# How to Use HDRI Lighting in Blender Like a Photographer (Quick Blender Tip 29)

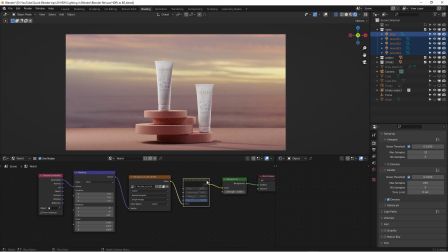Okay, so of course you can use hue and saturations to changing everything, but for the colors, and you can even just making the background a little bit more saturated, you can do that, you see.
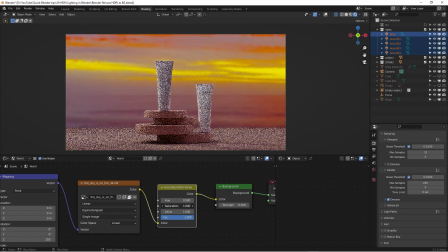But definitely you needed to really do a good job to control what you want to do.
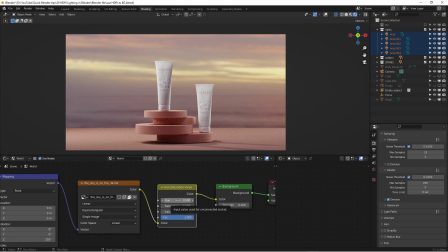And also you can switch the hue of the background. See, that's kind of like a blue color-ish, but you can do quite a bit of things with HDRI. So, and this is the number four, we get it already done here.
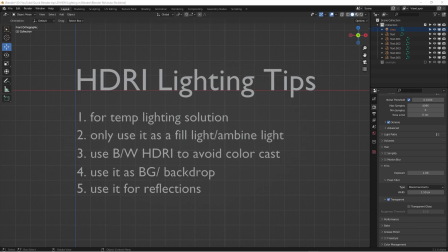And the very last is the use as a reflection. So what that means, so let me grab another file in here.
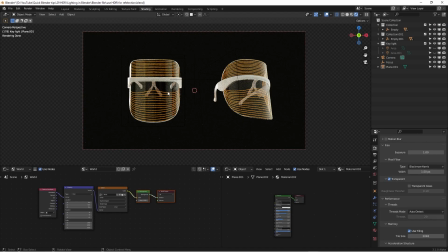So basically this is a product I've done for one of my clients. It's a cosmetic mask, and basically it's everything here is going to be illuminating with light,
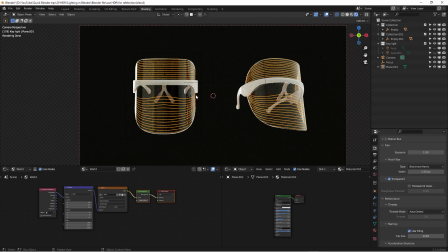so your skin is going to be treated in that way anyhow. But this is the product we want to do,
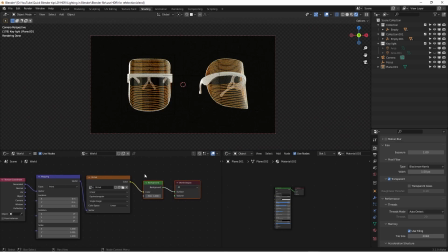and you can see here under the world tab I use HDRI image to getting some reflections on the top of it. Okay, so you can see here we will have some key light in here.
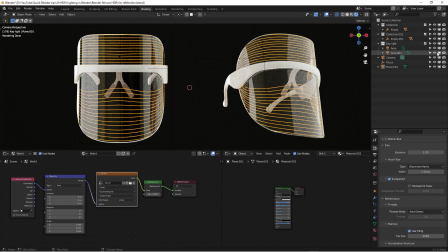It's not really easy to control, so we can certainly just close one or two as a key light.
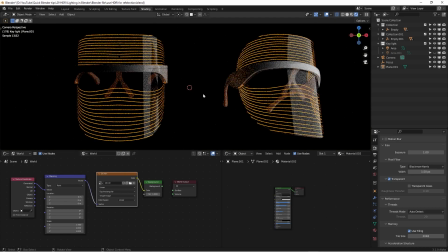And if I'm unhook this HDRI, you will see the key light is looking like this.
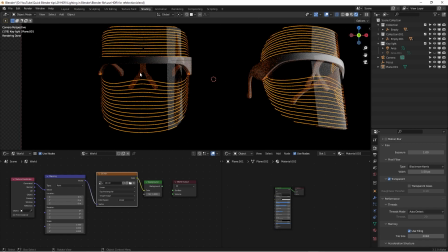We can do something about it, but I feel like this texture is not really presenting in the best way it can. And because the texture is more like the transparent glass or plastic, it's really reflective.
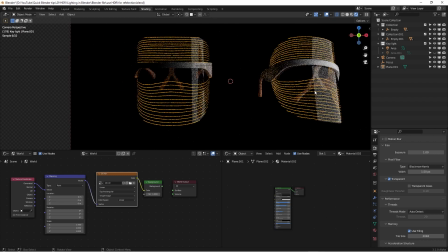Well, when you dealing with this type of materials, it doesn't look like other examples I already made. They are kind of matte-ish. For this type of materials, the HDR environment is very important because it's reflecting a lot of content onto their surface.
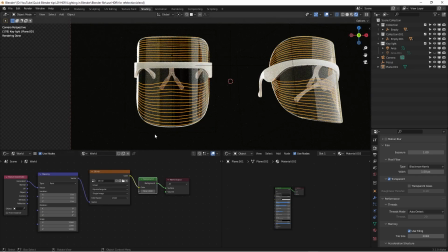So if I'm hooking this HDRI into there, you will see there additional light is being added on,
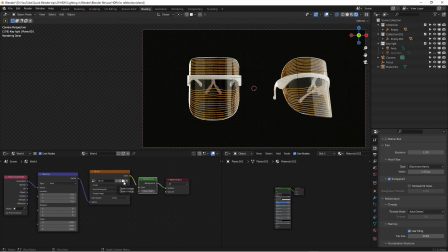and also some reflections from the environment is going to be added. And if you open up the image, you can do a different, you know, places.
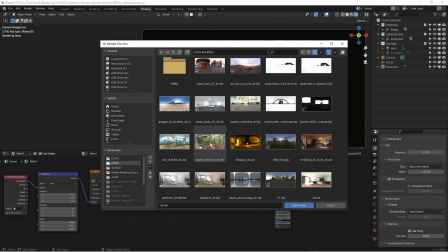You see, I'm just going to use this one, the green one, you see how it goes.
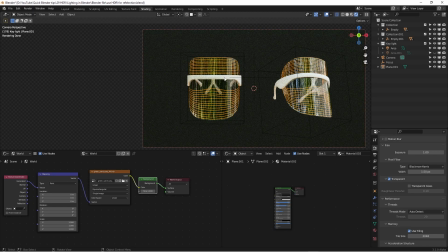If I put it in, yes, I'm telling you, it looks terrible because it's reflecting all the leaves and green in the forest. It doesn't work very well compared to the one we have.
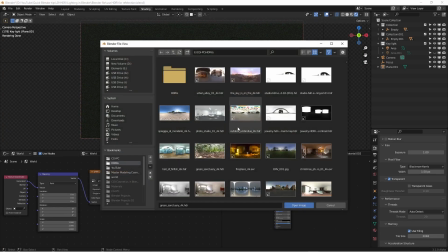So you can certainly kind of utilize in this, pay attention to get in the result you want.
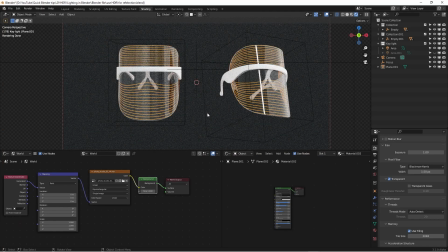You see this one is a little bit too flat. It doesn't give you that contrasty.
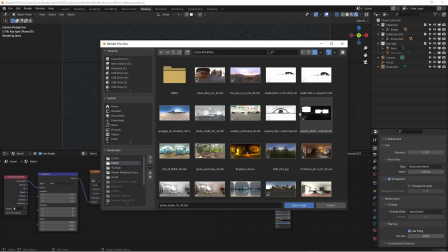And for these HDRI, I believe you can either find your way, but I've kind of purchased that from a jewelry website that's selling you HDRI image on there. So that's just for a contrast. So basically, sometimes you can even make this in yourself in the Photoshop,
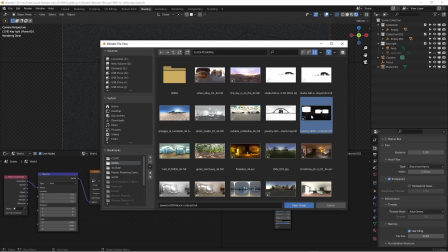just a black environment, but with some white highlight area.
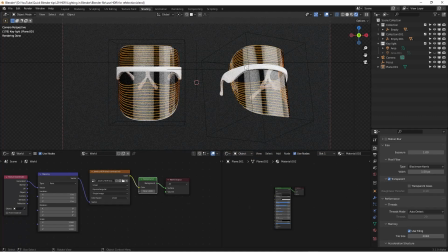So if I click this, you're gonna bring more high contrast reflections on there.
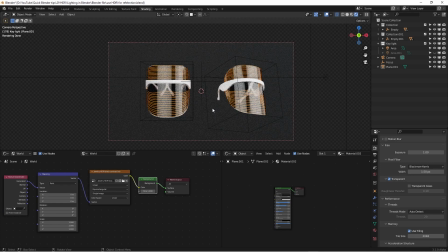And there's tons of websites to selling this kind of like a special HDRI image. But if I were you, if you don't want to invest all these, please invest yourself to making sure you understanding
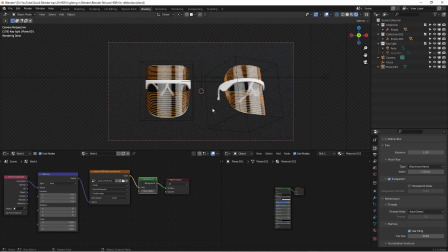all these concepts and how to use this before you're putting a lot of time and money to purchase all of these, to testing these and feel frustrated. But that's just part of a learning process. But also I wanted to know to invest in yourself,
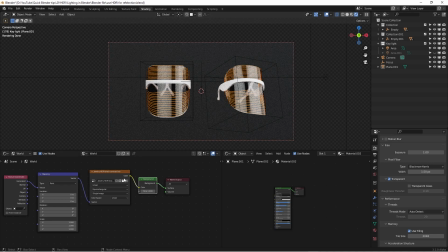your understanding is more valuable than just simply buy some quick solutions,
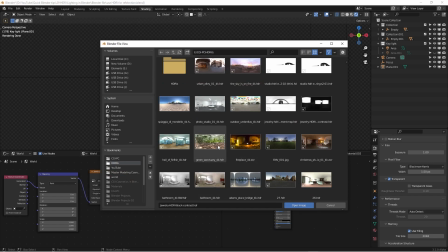because eventually you want to be the artist to providing solutions. You need to understand what you're doing.
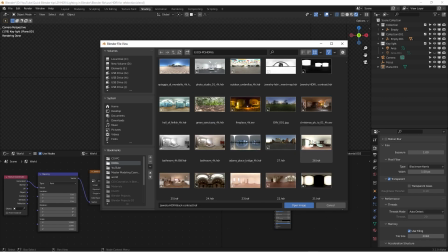Okay, so we can just randomly select everything in here,
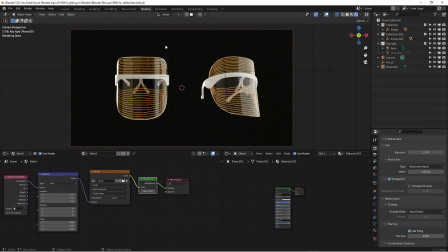and then this one have pretty good catch light on the background, so it's very easy for lighting.
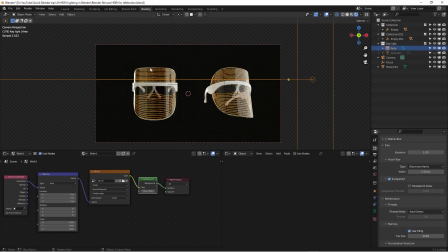So I'm just using one single light and getting a HDRI image to give me some reflections to show off this texture.